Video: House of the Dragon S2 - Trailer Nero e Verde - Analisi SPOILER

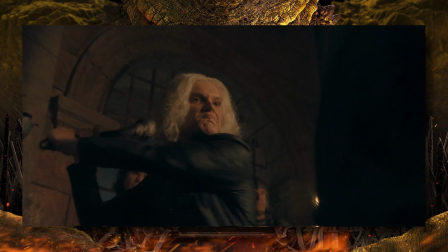41:02 Li fa uccidere tutti, uno per uno, e vengono sostituiti da un vero e proprio esercito di gatti e ammetto che sarebbe stupendo per il resto della serie vedere ogni tanto un gatto o due sullo sfondo nelle scene ambientate nel castello, un po' come abbiamo visto spesso i ratti nel corso della prima stagione.
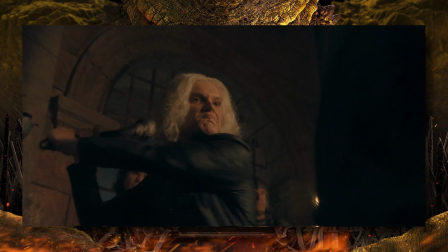41:21 Aegon qui è in un luogo buio, debolmente illuminato da delle torce e dietro di lui si può identificare Larry Strong. Ha senso pensare che siano le segrete, visto il ruolo del nostro lordi Arnal e che Aegon stia scaricando la sua furia o su uno dei catturatori di ratti o su sangue stesso.
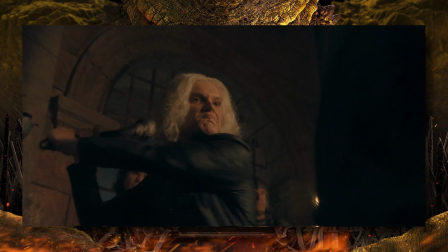41:41 Potrebbe anche sferrargli il colpo finale, volendo dopo i 13 giorni di tortura. Di due, infatti, è proprio l'ex sergente delle cappe dorate che viene catturato mentre cerca di uscire dalla capitale con la testa del piccolo principe. Formaggio, l'effettivo catturatore di topi, non verrà mai più ritrovato, nonostante le ricerche.
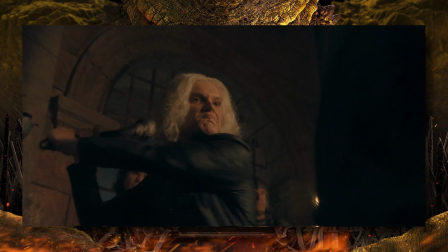41:59 certo l'uccisione di massa dei catturatori di topi non è l'unica cosa che consegue da sangue formaggio ma a mio parere contestualizza la scena egon poi è inquadrato dal basso verso l'alto sembra quasi un dio che dà giudizio ed è una cosa che ritengo interessante parlando di conseguenze di sangue formaggio
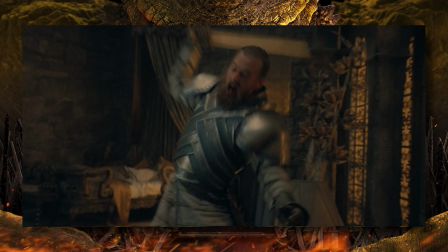42:19 vediamo arric che combatte ferocemente e possiamo dire che lo sta facendo guardandosi allo specchio. La stessa scena è anche nel trailer verde e uno potrebbe dire lì ah ma Eric perché appunto siamo specchio.
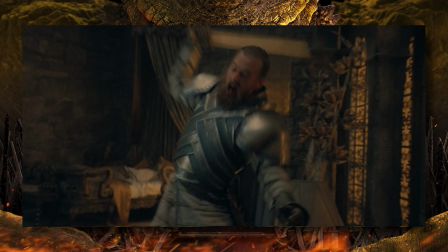42:35 La stessa scena c'è stata anche mostrata nel primo teaser trailer sembra quindi vogliano concentrarsi non poco su questo evento in particolare che avverrà comunque nei primi episodi della stagione quindi sarà interessante vedere che tipo di focus sarà fatto sui gemelli Kargil.
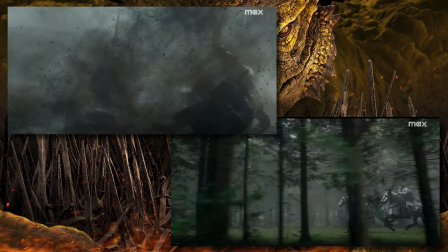42:54 Andando avanti, per quanto meno del trailer verde, possiamo vedere delle scene di battaglia, che corrispondono tra l'altro, una cosa a mio parere particolarmente interessante in questo contesto però.
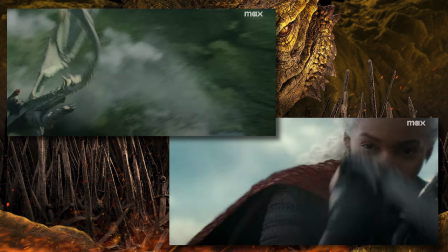43:06 Bela Targaryen ingroppa la sua Moon Dancer non sembra semplicemente volare nel cielo, sembra proprio essere presente in una battaglia. Di nuovo, è necessario rendere più attivi alcuni personaggi, sia della fazione nera che nella fazione verde e vedere Bella Immundenser in un certo modo è utile per il futuro della stagione.
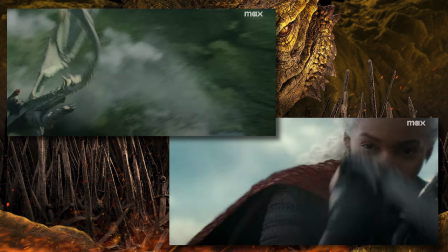43:26 C'è da chiedersi però, se si trova a riposo del corvo, perché è lì? Possiamo vedere che il drago è abbastanza piccolo, infatti molto veloce il che è cosa buona, ma forse non è in grado di combattere con i draghi decisamente più grandi e anziani.
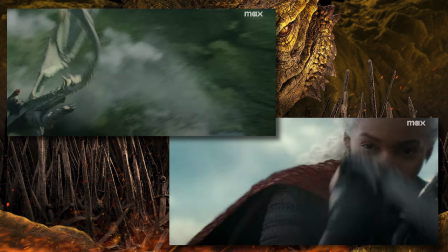43:42 È andata lì di nascosto o la sua presenza è in qualche modo programmata?
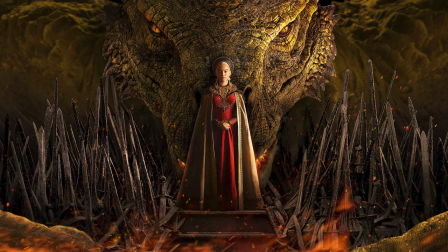43:48 Altre cose interessanti del trailer nero quindi Abbiamo modo di vedere non
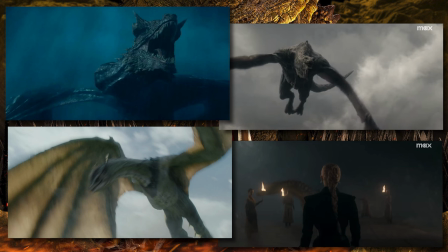43:52 pochi draghi Da Vagar a Caraxes a Cyrax E appunto il debutto di Moondancer Che nel libro Making of Era descritta in modo molto interessante L'abbiamo vista poco E al momento rispecchia ciò che ci viene detto In Fallen and Blood È
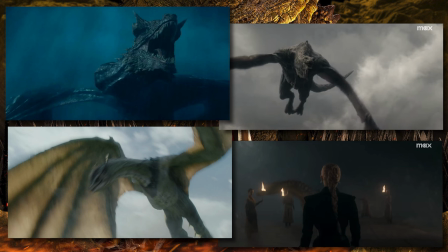44:07 molto veloce Di conseguenza non l'abbiamo vista benissimo Ma sarà interessante vedere come il concept È stato tradotto nella grafica Si vede meglio nel trailer verde il pattern che ha sulle ali, ma ne parliamo un pochino meglio lì.
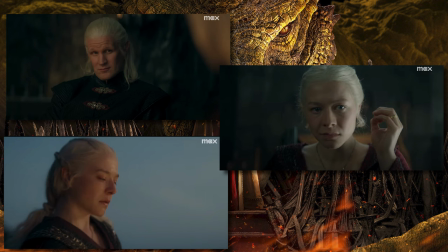44:22 C'è poi un'abbondanza di primi e primissimi piani. Entrambi hanno una funzione sostanzialmente psicologica.
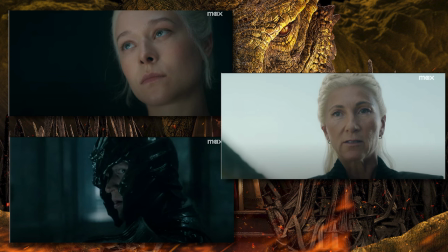44:31 Sono inquadrature usate a sottolineare la psicologia del personaggio con rilevanza su emozioni e sentimenti e conferire un aspetto più drammatico all'azione. Nel caso del primissimo piano, con il quadro riempito dal volto dell'attore, l'attenzione è sui minimi cambi di espressione.
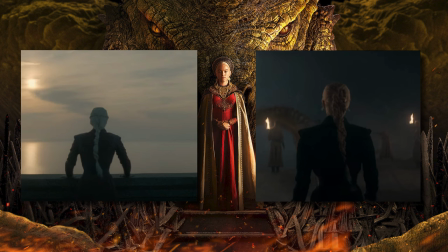44:50 Altra piccola chicca per concludere, le trecce di Rhaenyra, che la appicinano sempre di più alla sua controparte retteraria, che intrecciava i suoi capelli per emulare Visegna Targaryen, la regina guerriera.
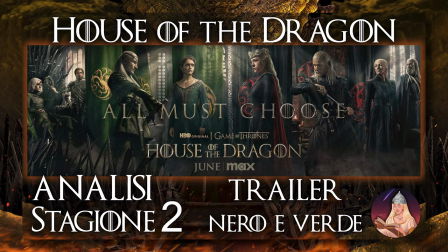45:03 Bene ora, passare al trailer verde, anche qui cominciando dalle parole per poi passare alle immagini.